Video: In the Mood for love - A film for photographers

But over time, this has also changed and it's become stale and a bit bland.
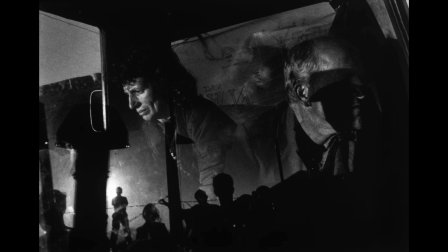And photographers started to introduce elements to complicate the frame.
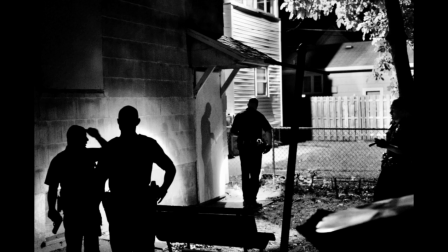And this compels viewers to engage more with the image and to decipher what's going on within it.
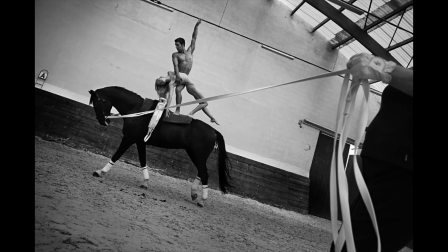Photographers are also trying to communicate more than just information. They're trying to convey a feeling or an emotion.
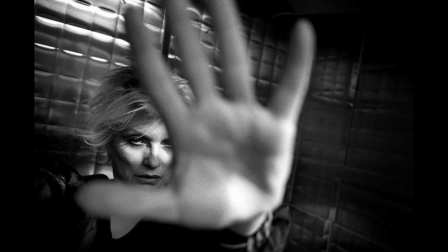Photographers like Paolo Pellegrin and Antonio Crottoville are masters of this kind of technique. The layering adds a visual depth to the frame and a complexity to communicate a whole wider view of the subject.
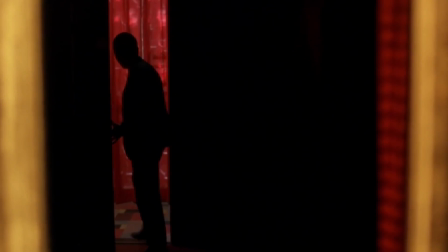Wong Kar-wai is repeating this technique throughout the film in order to include us as viewers within the story, but also to hold us at arm's length. The second lesson that gets really hammered home in this film is the effect that color has on mood. Color has for a long time been used in movies and in still photographs to evoke an emotional response from the audience. Throughout In the Mood for Love, the use of color green is often associated with the female actor, that's Mrs. Chan. Within this scene, Mrs. Chan's phone and the workplace have a murky, kind of unpleasant green hue.
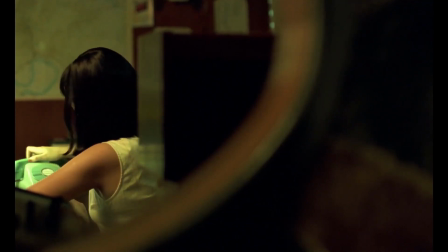The color green represents the inner beliefs that she has
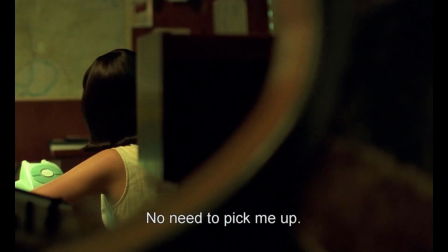and the societal pressures which are bearing down on Mrs. Chan. She can't escape the rules that trap her within an unfulfilling job
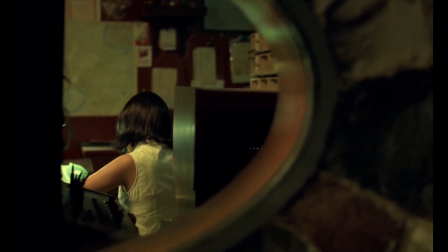and also bind her to her unfaithful husband, but also that stop her having an affair with the male character in the film.
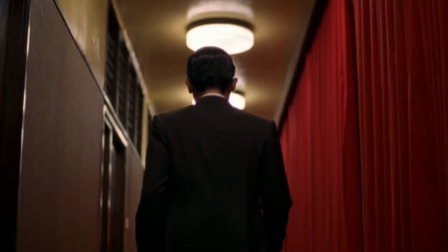In contrast to that last scene, this view of a hotel room
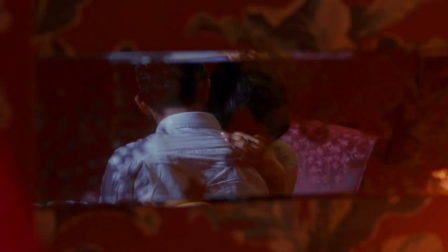holds all the secrets of her and Mr. Chow's love, and it's drenched in red from the walls to the curtains to the bed to the floor. Red is closely associated with desire and passion, and in Chinese culture it's associated with happiness and love.
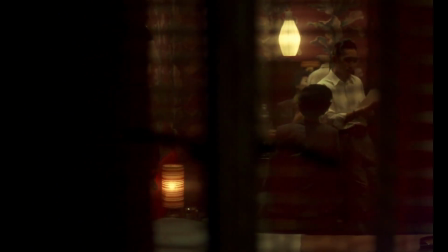Mr. Chow is tied more closely to the color red throughout the film. He's a man trapped in his own fantasy of desire.
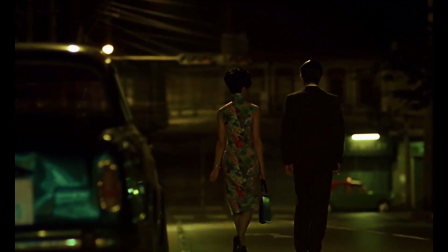The contrast between these two colors throughout the movie represents how their deep love for each other is stalled by the reality that they won't pursue the relationship any further.
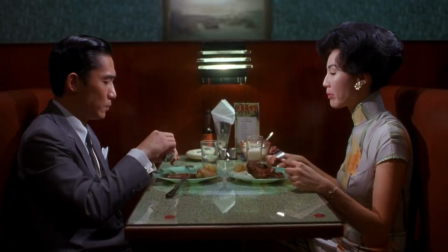So the film shifts between these two color palettes,
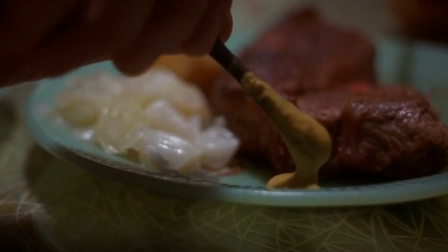having the effect of holding the audience in a kind of hazy, dreamlike state.
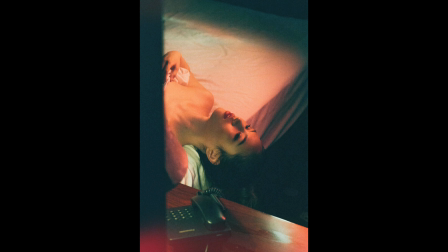Polish photographer Piotr Krobot was so inspired by this film that he tried to reproduce the look in this set of images. At the time that I first discovered this film, I was working on a project called The Edge of Town, and I wanted to adapt this way of seeing into my project.
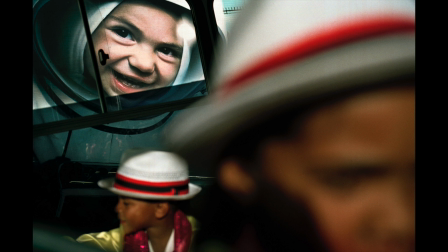The thinking was useful in order to achieve the aesthetic that I was building,
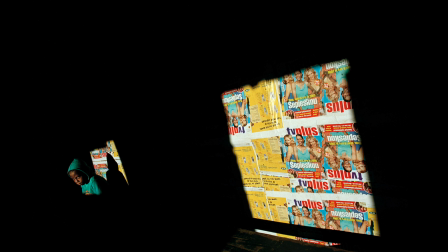but I realized that it was impossible to get the sense of sensuality
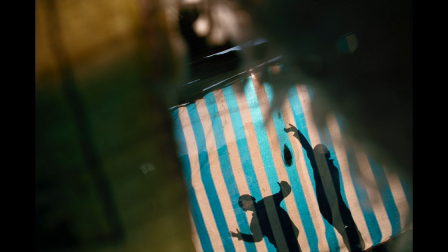into my project because the subject matter was far too harsh and it didn't really fit. William Eggleston used color in a very particular manner, and he managed to convey a feeling of sensuality and sometimes decadence. His subject matter was the everyday,
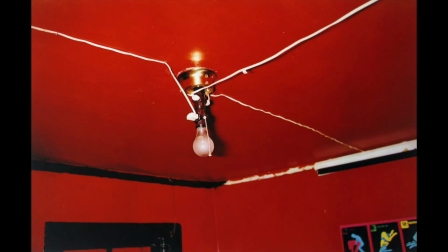and he was able to communicate the tactile nature of life and how color can evoke a feeling of human presence.
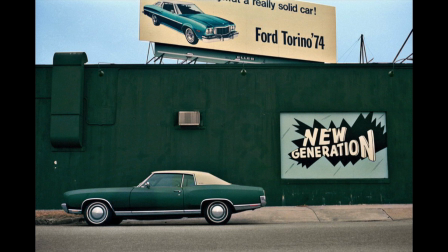Sometimes dreamlike nostalgia shows through. A lot of his images have that ectochrome feel to them, and this film, In the Mood for Love, replicates that in a way. You can grade images in post-production to have a similar look to the In the Mood for Love film. This isn't really my thing, but if you're interested, have a look in the description and I'll leave a link, and you can play around in Photoshop. The next idea to glean from this film is the director's attention to texture.
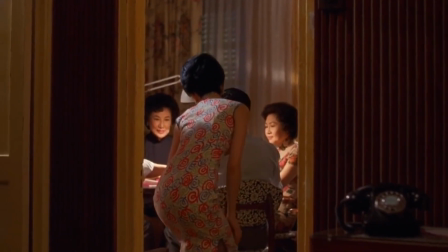As the film progresses, you become very aware of the sensual nature of clothing, the knit,
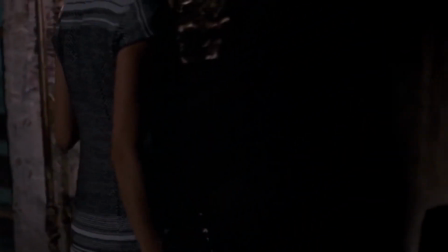the color, and how the texture is contrasted against the soft, desirable skin. The clothing shifts around the body in a way that makes one more aware of the naked body within,
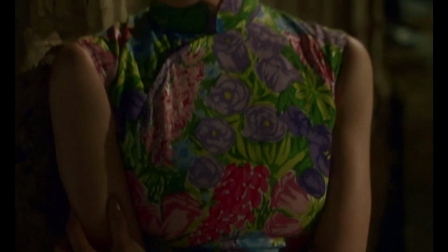more so than if it was just a naked body on the screen. But one also becomes aware of the texture of other elements within the frame.
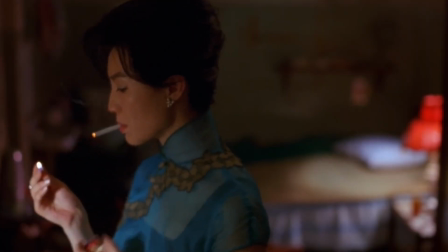The wallpaper, the way that light falls across a wall. Sometimes one can almost smell what it's like within that scene. Wong Kar-wai and Doyle mainly used a 50mm lens in this film, which closely resembles what an eye sees.
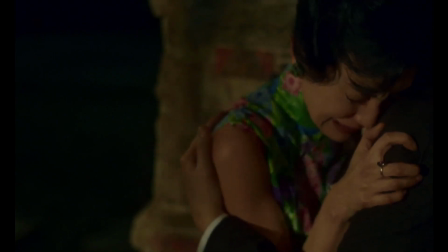They wanted the audience to relate directly with the emotions that the characters were expressing. A longer lens limits our experience to the details that are being zoomed into, while a wide-angle lens puts the audience in the middle of the action. These decisions about focal length affect how viewers interact with photographs and with movies,
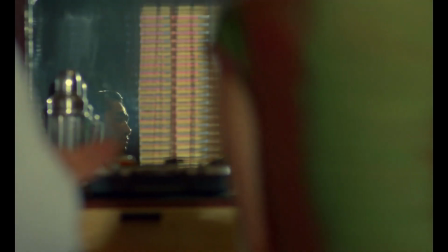and how they perceive and interact with the content. If you haven't seen this film yet, then you're in for an experience. It isn't just the aesthetic. He manages to convey the idea that life isn't just good or bad. It's more of an in-between kind of thing, with uncertainty and the confusion of life.
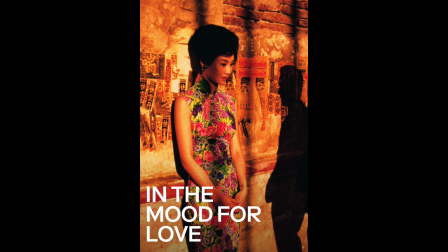I hope that there was something interesting in this video for you. Please like, subscribe, and I'll see you next time. Cheers.